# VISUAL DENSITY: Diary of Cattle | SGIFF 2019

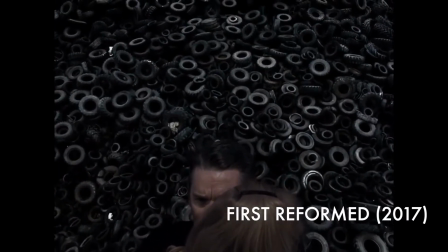[0:16]
It is undeniable the role visual density plays within shot composition in film and how it affects the perception of the viewer.
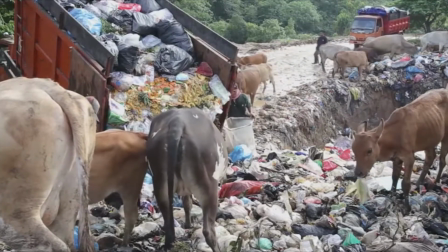[0:23]
Density can be defined as the sheer amount of images that fill a frame and the amount of visual information that needs to be processed.
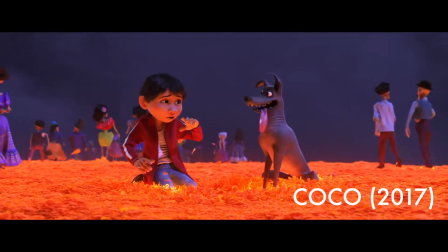[0:30]
Visual density can firstly be seen as a tool used to destabilize the audience and catch them off guard,
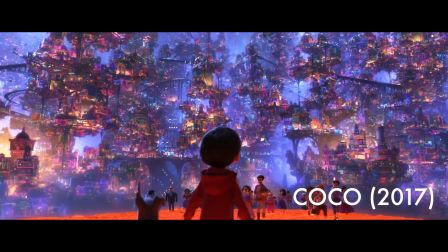[0:36]
simply from the amount of detail presented unexpectedly that the audience is forced to process.
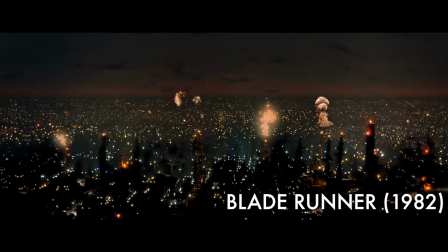[0:41]
Density can also act as a tool to establish scale and immerse the viewer, as seen through the opening shots of Blade Runner.
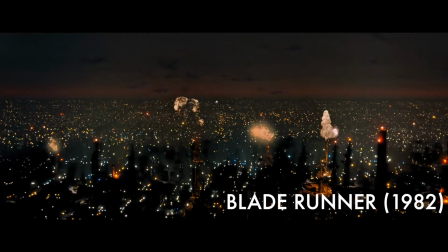[0:48]
In a mesmerizing display, we understand the gigantic scale of Los Angeles that far exceeds what we see in the frame.
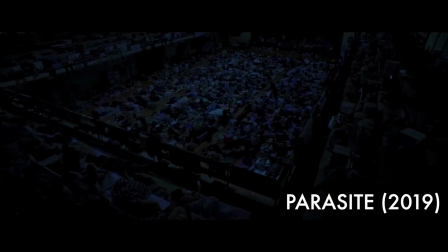[0:55]
By manipulating the viewer's understanding of scale, visual density can also crucially represent moments of pure futility,
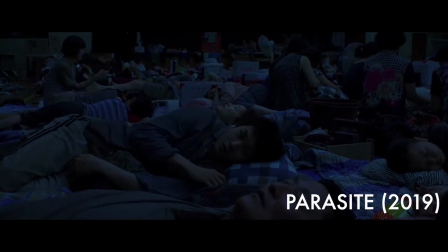[1:01]
in the visual contrast between characters and how they are framed, within the dense expanse of the outside world,
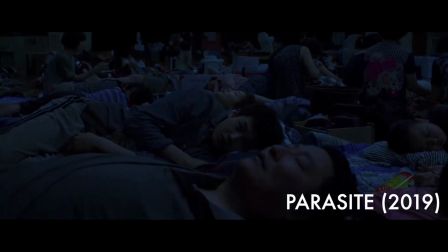[1:07]
reflecting how small they feel and their own sense of hopelessness.
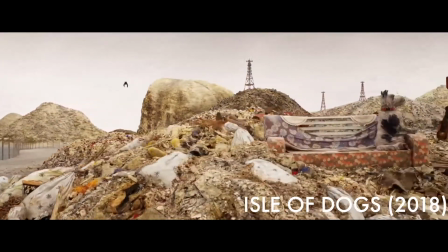[1:10]
Over the past decade or so, with the growing ecological problem of improper waste management and pollution,
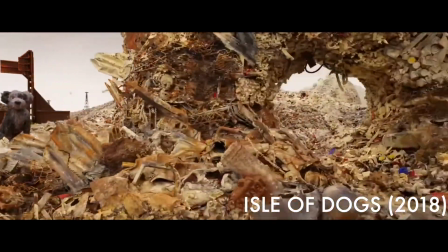[1:16]
trash and waste have become cinematic shorthands to convey ideas of human neglect and global decay,
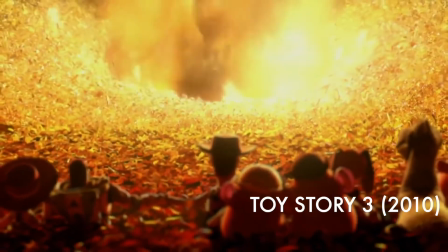[1:22]
with visual density acting as a primary tool to convey the magnitude of our own waste.
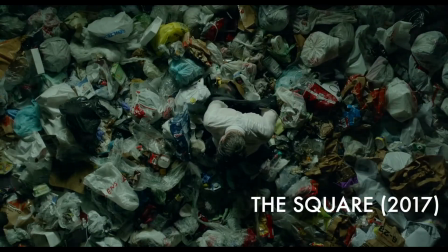[1:27]
Trash, at the same time,
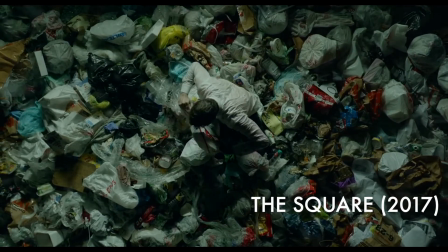[1:28]
being a convenient visual metaphor to portray human futility in the conflict between ourselves and the growing global epidemic of our own design.
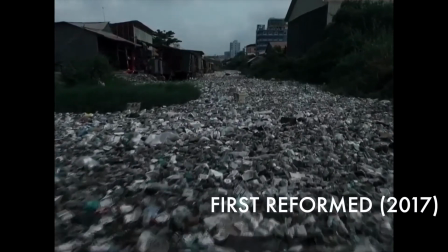[1:37]
Visual density, in most of these films, is used sparingly to create a short-term sense of shock and discomfort in the audience. In contrast is Lida Afrelita and David Darmandi's short film Diary of Cattle, which places a distinct focus on the use of visual density.
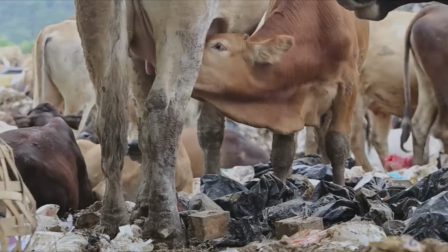[1:53]
Diary of Cattle provides an observational glimpse at the lives of cows within a man-made landfill in West Sumatra, Indonesia.
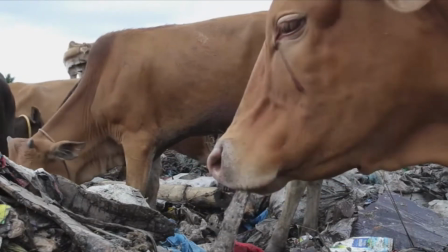[2:01]
Through 18, at times, painful minutes, the viewer is constantly exposed to dense, mostly static images of cows.
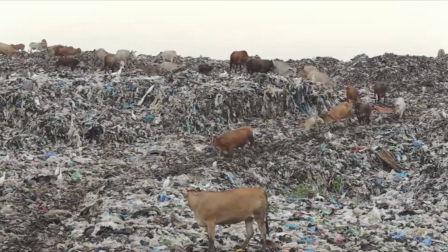[2:09]
Through these shots, the cinematic conventions and implications of visual density are fully explored and pushed to their limits.
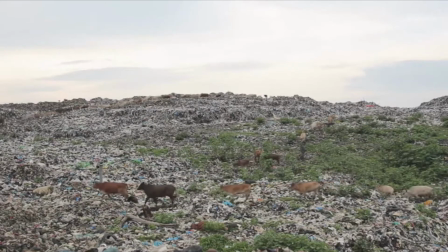[2:17]
Visual density in Diary of Cattle is firstly used to establish a mass sense of scale, to disorientate and destabilize the viewer, and forcing us, from the opening shot, to confront the gigantic tons of waste that we produce.
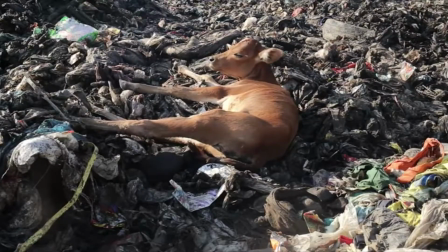[2:30]
In effect,
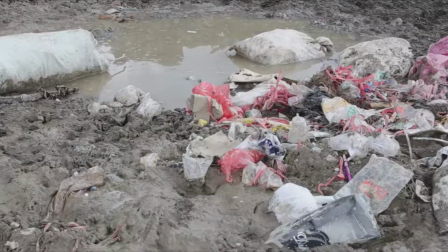[2:31]
the pervasive density of the environment serves to create a heightened sense of immersion as the camera dives into the details of the trash heap from a macro to a micro level.
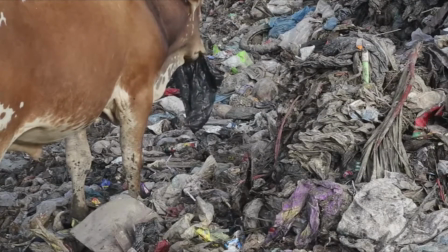[2:40]
But on a more sobering note, through our continued exposure to the visual density,
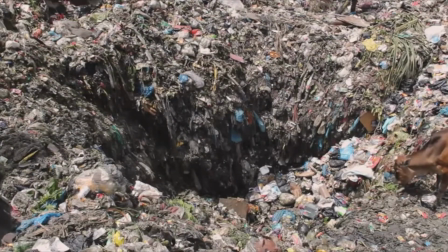[2:44]
the audience is forced to realize that the density initially used to establish a sense of discomfort in them is the norm for the cows.
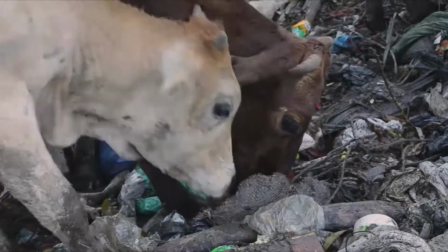[2:51]
And in the landfill, they're living their own natural life cycle from birth to death,
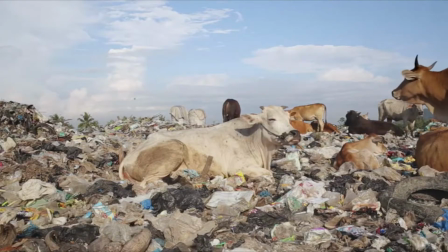[2:56]
with the insurmountable man-made heaps of dense trash constantly juxtaposed with the desperation and natural vitality of the cows.
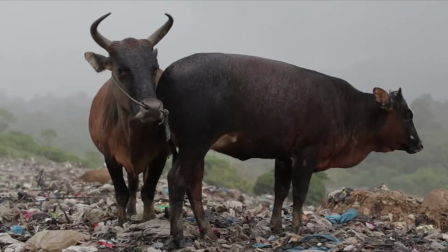[3:05]
From this juxtaposition, another use of visual density is seen,
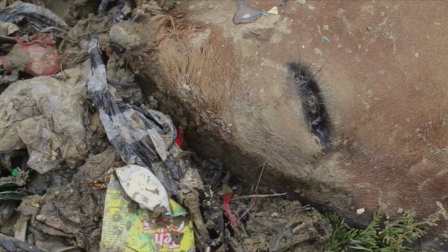[3:09]
as a palpable sense of futility is created that goes both ways for the audience and the subjects.
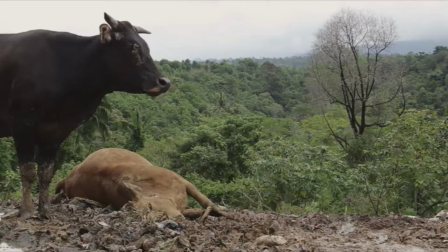[3:16]
In the cows being forced into these conditions, despite the green utopia that is always seemingly framed on the horizon,
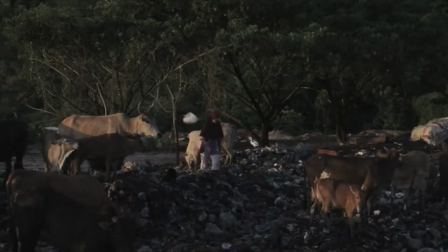[3:22]
and for the audience themselves in confronting our own guilt and the futility of our actions in contributing to this ecological man-made degradation.
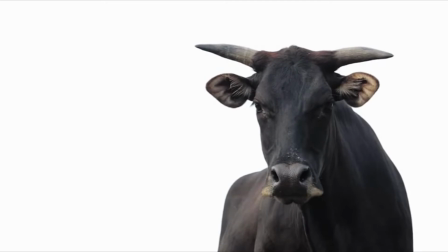[3:30]
It is telling that the only times the dense spell of images is broken is during shots when the camera focuses on the cows,
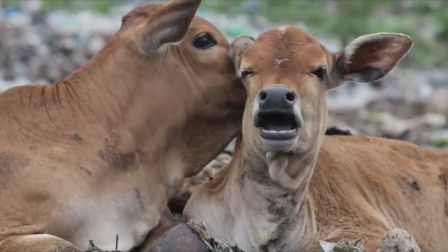[3:37]
distinctly allowing us to see them as living, breathing creatures, and allowing us to find a sense of empathy.
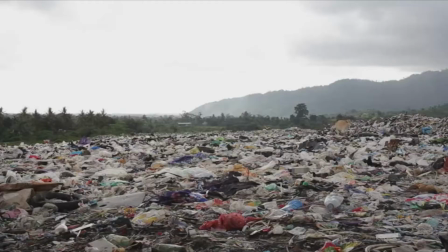[3:43]
By watching these harsh 18 minutes and being bludgeoned by these uncomfortable, dense images,
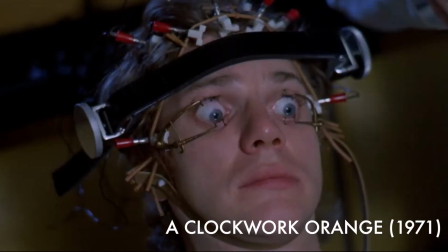[3:48]
the viewer is forced to understand the extent of these problems, with the film, perhaps, acting as the reckoning that we as an audience deserve.
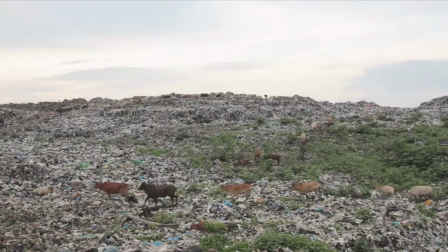[3:56]
As such, the images presented in Diary of Cattle fully explore and push forward the ideas behind visual density,
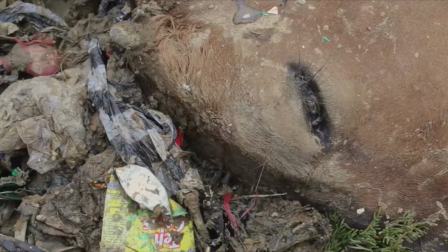[4:03]
creating images that have lingered in my head for weeks,
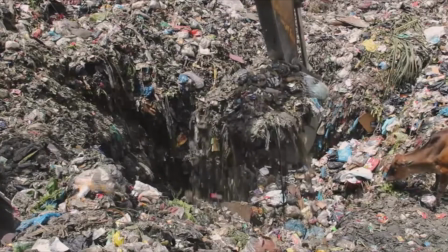[4:06]
and hopefully caused many of us to understand and reflect on the seemingly insurmountable consequences of the ways we dispose of our own trash.